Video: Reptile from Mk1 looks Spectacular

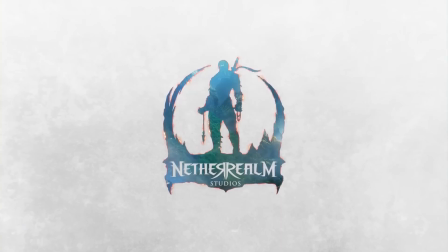(0:01)
Hey, what's up guys? Today we're diving into the brand new MK1 trailer and focusing exclusively on Reptile.
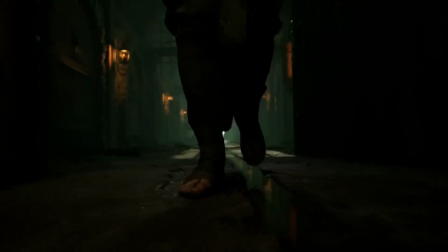(0:09)
While the trailer introduced a couple of new characters, our main focus in this video will be Reptile himself.
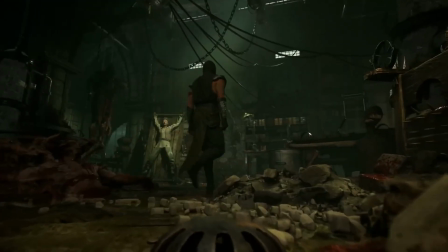(0:15)
Starting at the beginning of the trailer, we see Reptile walking towards the camera.
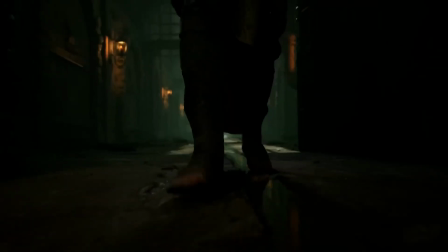(0:20)
One way to enhance the shot would be to add some overlap to his feet and apply squash and stretch to them.
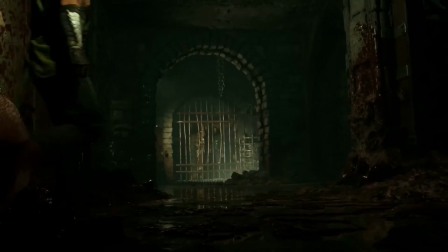(0:27)
To explain in more detail,
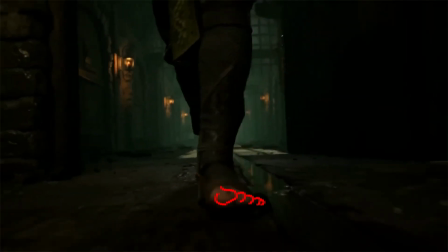(0:29)
the feet could slightly lag behind the movement of the sandals and then overlap as the sandals make contact with the ground.
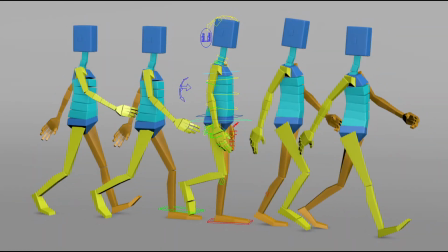(0:38)
This would be akin to how toes overlap in a walk cycle as the foot moves into the downward position.
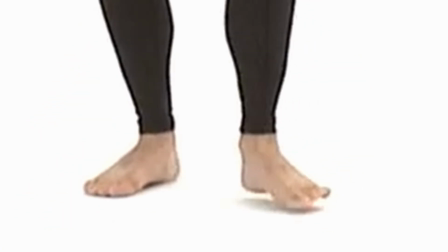(0:46)
The squashing of the toes would occur as the foot passes, allowing for stretching during the down position weight is fully on the foot.
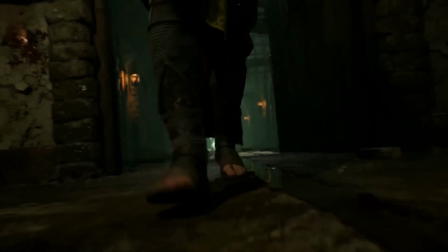(0:53)
Additionally, tilting the feet slightly inward on the z-axis would
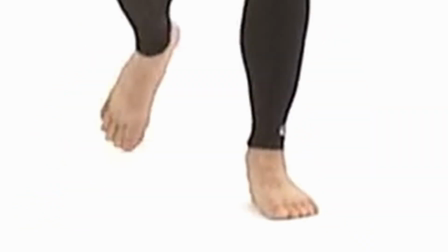(0:59)
create a more natural walking appearance as opposed to the current flat-footed look.
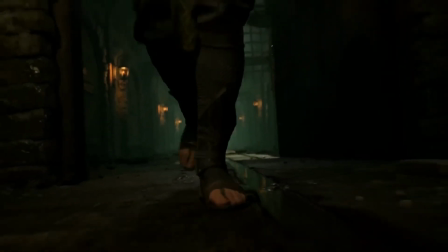(1:05)
This adjustment would infuse the shot with more life and realism, taking it to the next level.
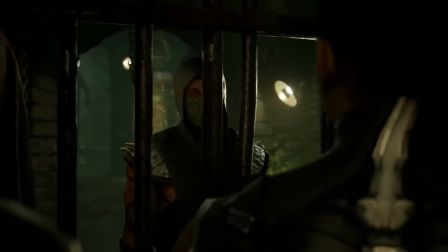(1:10)
Moving forward, we finally get a glimpse of Reptile in all his glory.
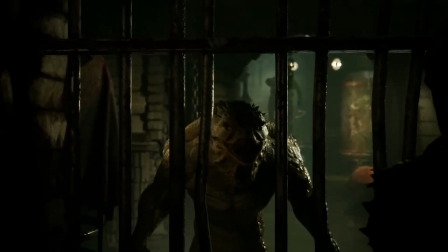(1:14)
They appear to be returning to MK's Deadly Alliance designed for Reptile, which isn't my personal favorite.
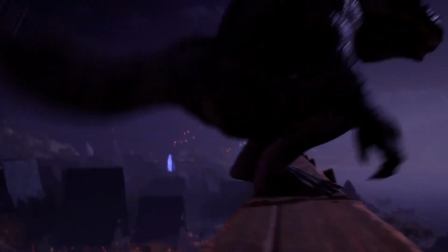(1:20)
The transition from reptile to human form could be smoother. There seems to be a missed opportunity for his cloak to transition from his tail.
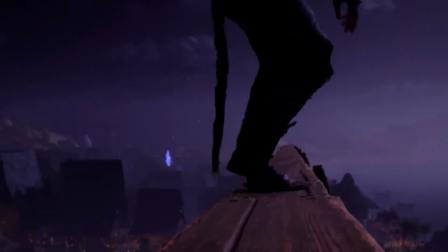(1:29)
This would introduce overlap and follow through as he stands up, breaking up the shot a bit.
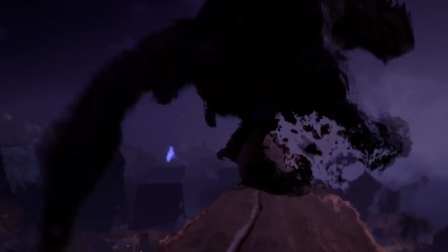(1:35)
The hands are static in the shot until they abruptly straighten out.
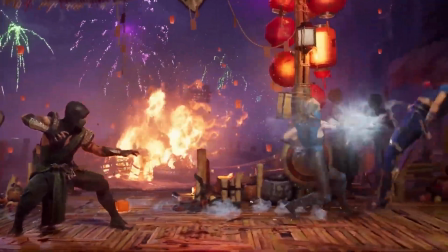(1:39)
This leads us to the gameplay segment, where I absolutely love his fighting stance, which sets him apart from what we've seen so far.
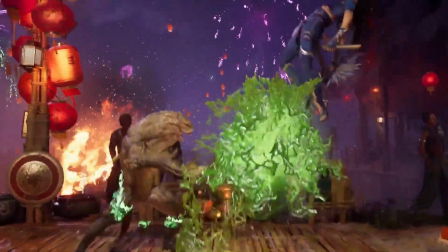(1:46)
He takes inspiration from Sub-Zero's animations, where his attacks are enhanced by his power.
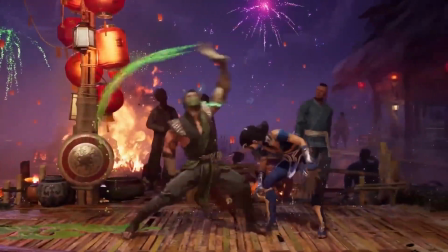(1:52)
In his classic overhead attack, his arm morphs into a reptilian limb.
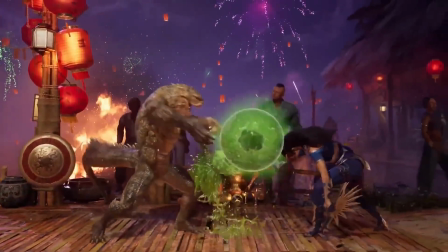(1:57)
He completely transforms into a reptile for his acid ball attack, even in midair, to conclude his combo string.
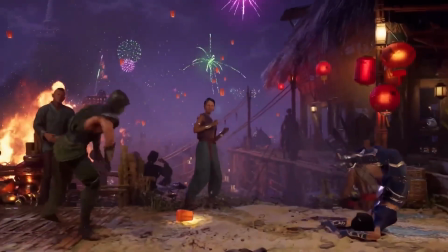(2:03)
Instead of a standard kick for his low attack, he uses his reptile tail, a nice touch.
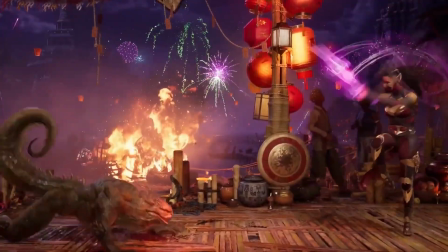(2:09)
His roll attack from previous games is replaced with a lunge, where Reptile performs a crocodile death roll on his opponent.
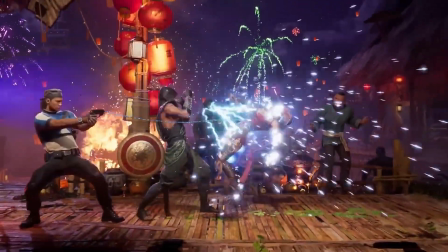(2:16)
Lastly, I found his fatality highly engaging, as it seems to combine elements from all his previous fatalities.
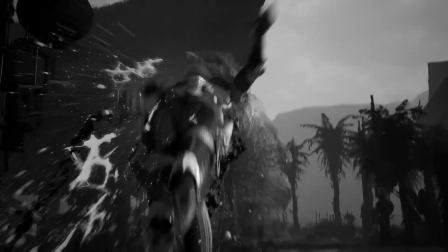(2:23)
It includes acid, tearing the body in two, and for good measure, smashing the head.
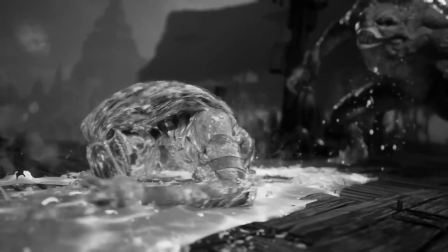(2:28)
A standout moment in the fatality occurs when the limb dissolves as Melina crawls.
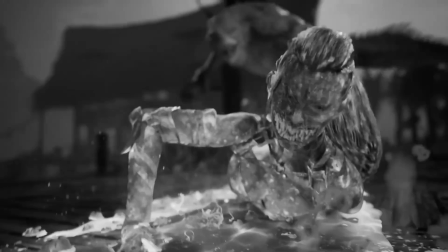(2:34)
The head, turning to witness the descending hand, adds a brutal touch, evoking a sense of desperation and agony in the animation.
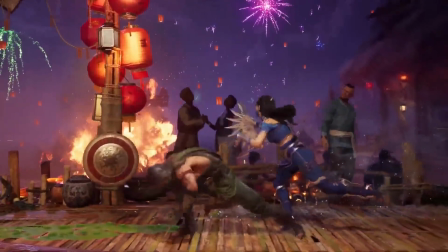(2:43)
Overall, Reptile showcases a variety of tricks up his sleeve, and his gameplay appears to be both enjoyable and easy to grasp.
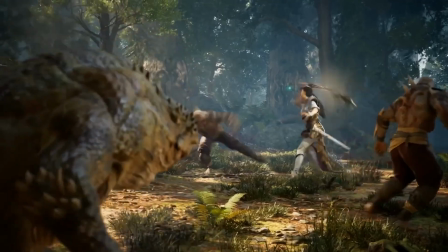(2:51)
MK1 is shaping up to be an incredible game. That wraps up the video, and I hope you enjoyed it.
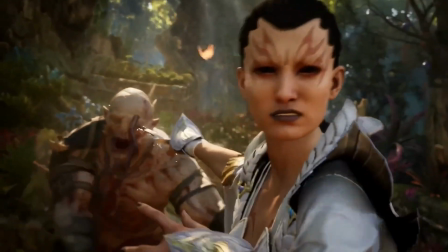(2:58)
If you did, please consider liking, commenting, and subscribing. Until next time, keep animating.